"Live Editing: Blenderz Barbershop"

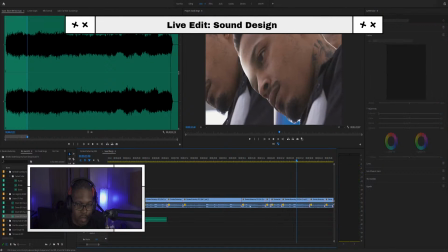I don't know if I like that sound, so we're going to continue to use the same one that we've been using.
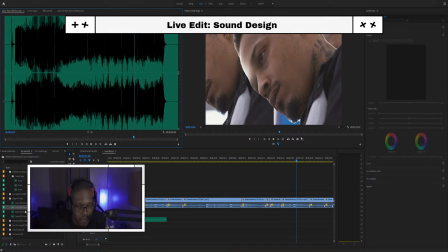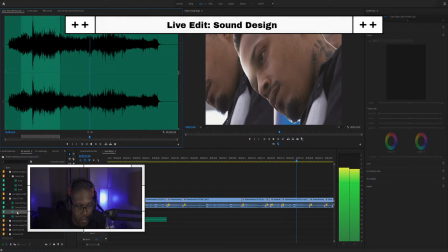Ain't that one. Ain't that one. There it is.
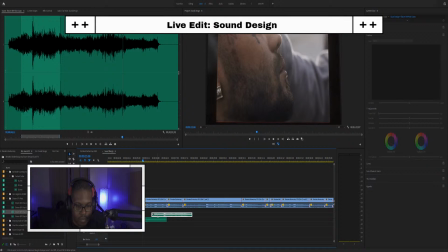Okay, well, negative 15 again.
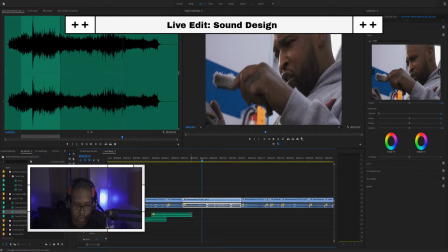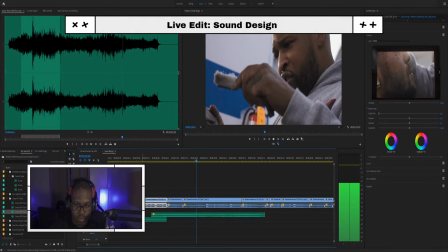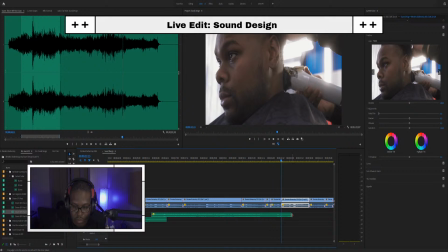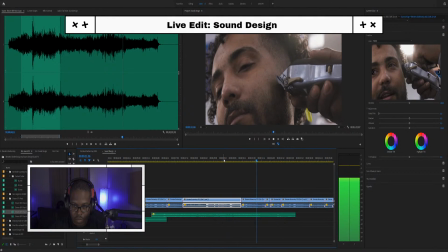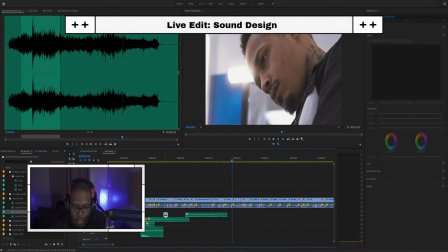Okay, so yep, we're gonna add the same effect right down here. Right when you see this transpire, bring it back some more.
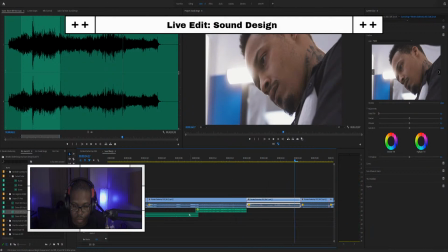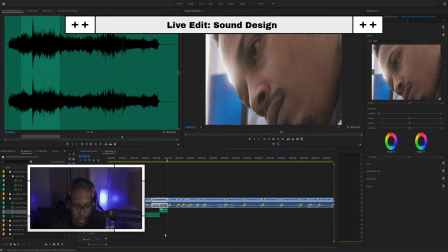So we're gonna do also add a little whoosh.
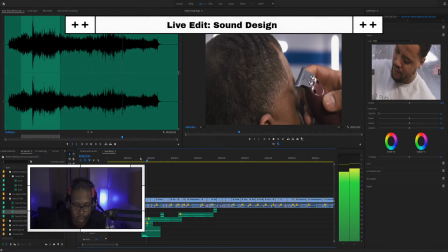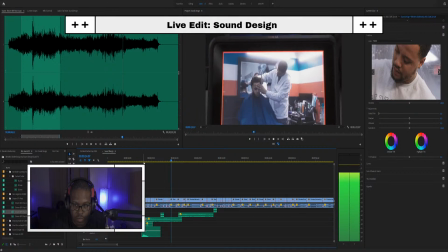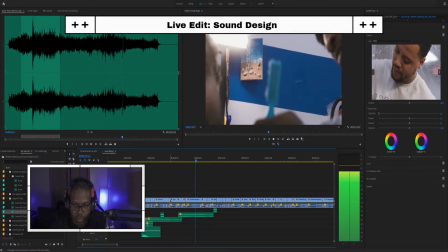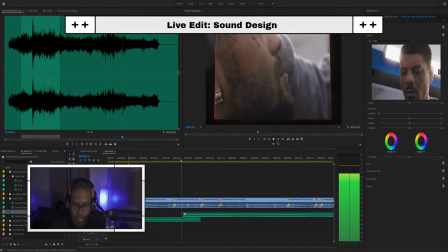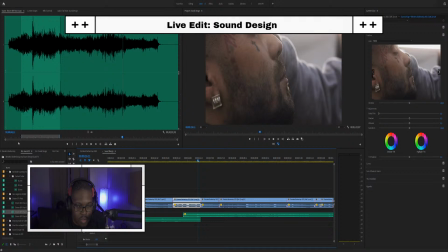So I think what may be dope.
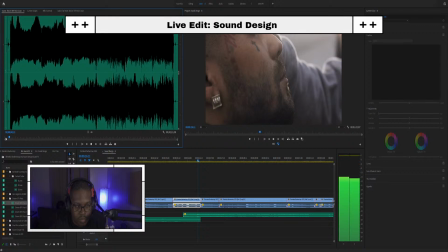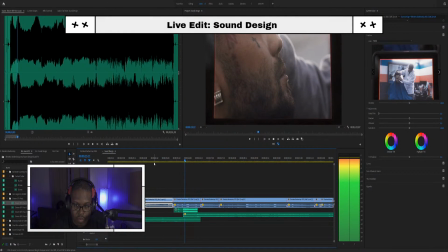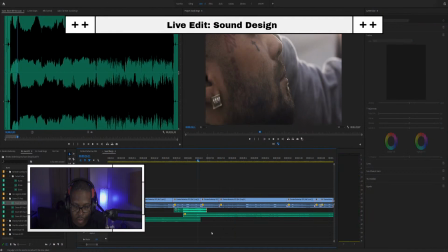So let's see. Basically, I don't know if this is gonna work how I'm anticipating.
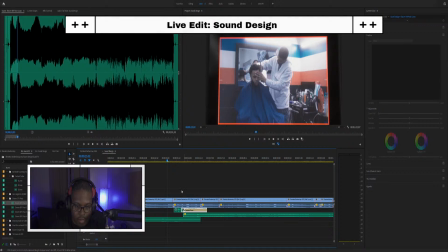If it does, it'll be dope, but if not, oh well. So basically what we're gonna do is layer some of these sounds. They kind of give the feel, as we're switching from different barbers, they're using different clippers. I know a lot of the dudes in the shop here, they use the same clippers,
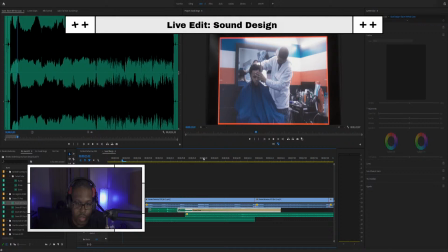but I just want to kind of switch up the sounds just ever so slightly to give a little bit different feel.
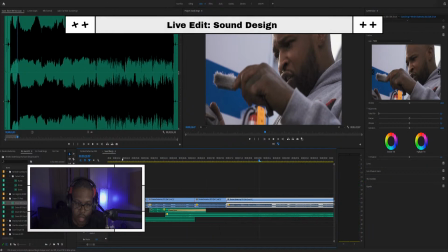See, I like that a lot because now it almost sounds like
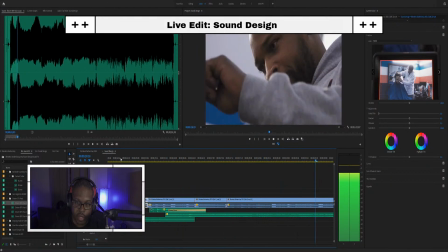he's picking up a different set, even though it's the same sound.
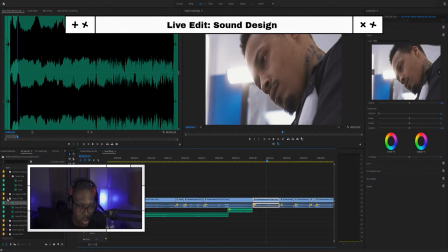So right there, we said we're gonna add that whoosh. Whoosh. Whoosh.
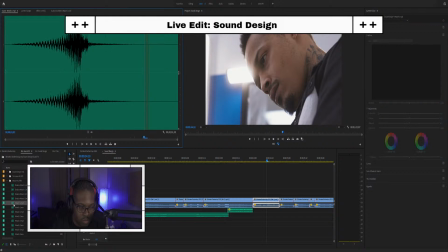I'll take that. That's cool. It's not necessarily what I was looking for, but it's smooth enough. Let's see. Get a negative 10.
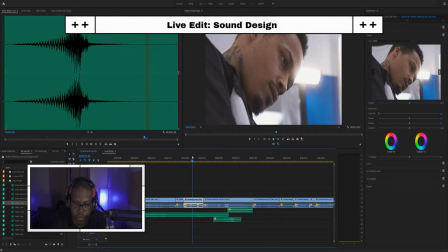It's just ever so slight.
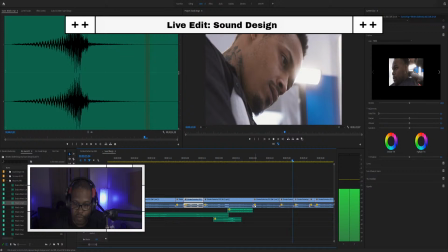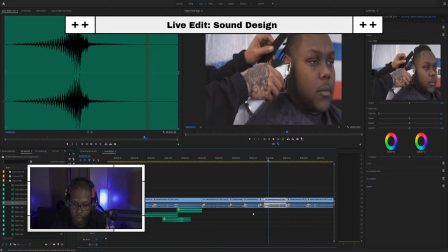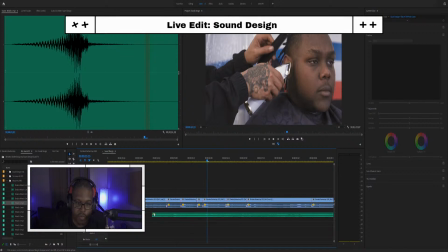And so if you pay attention, basically the parts where the clippers are visibly shown is when I'm wanting to further accentuate the clipper sound.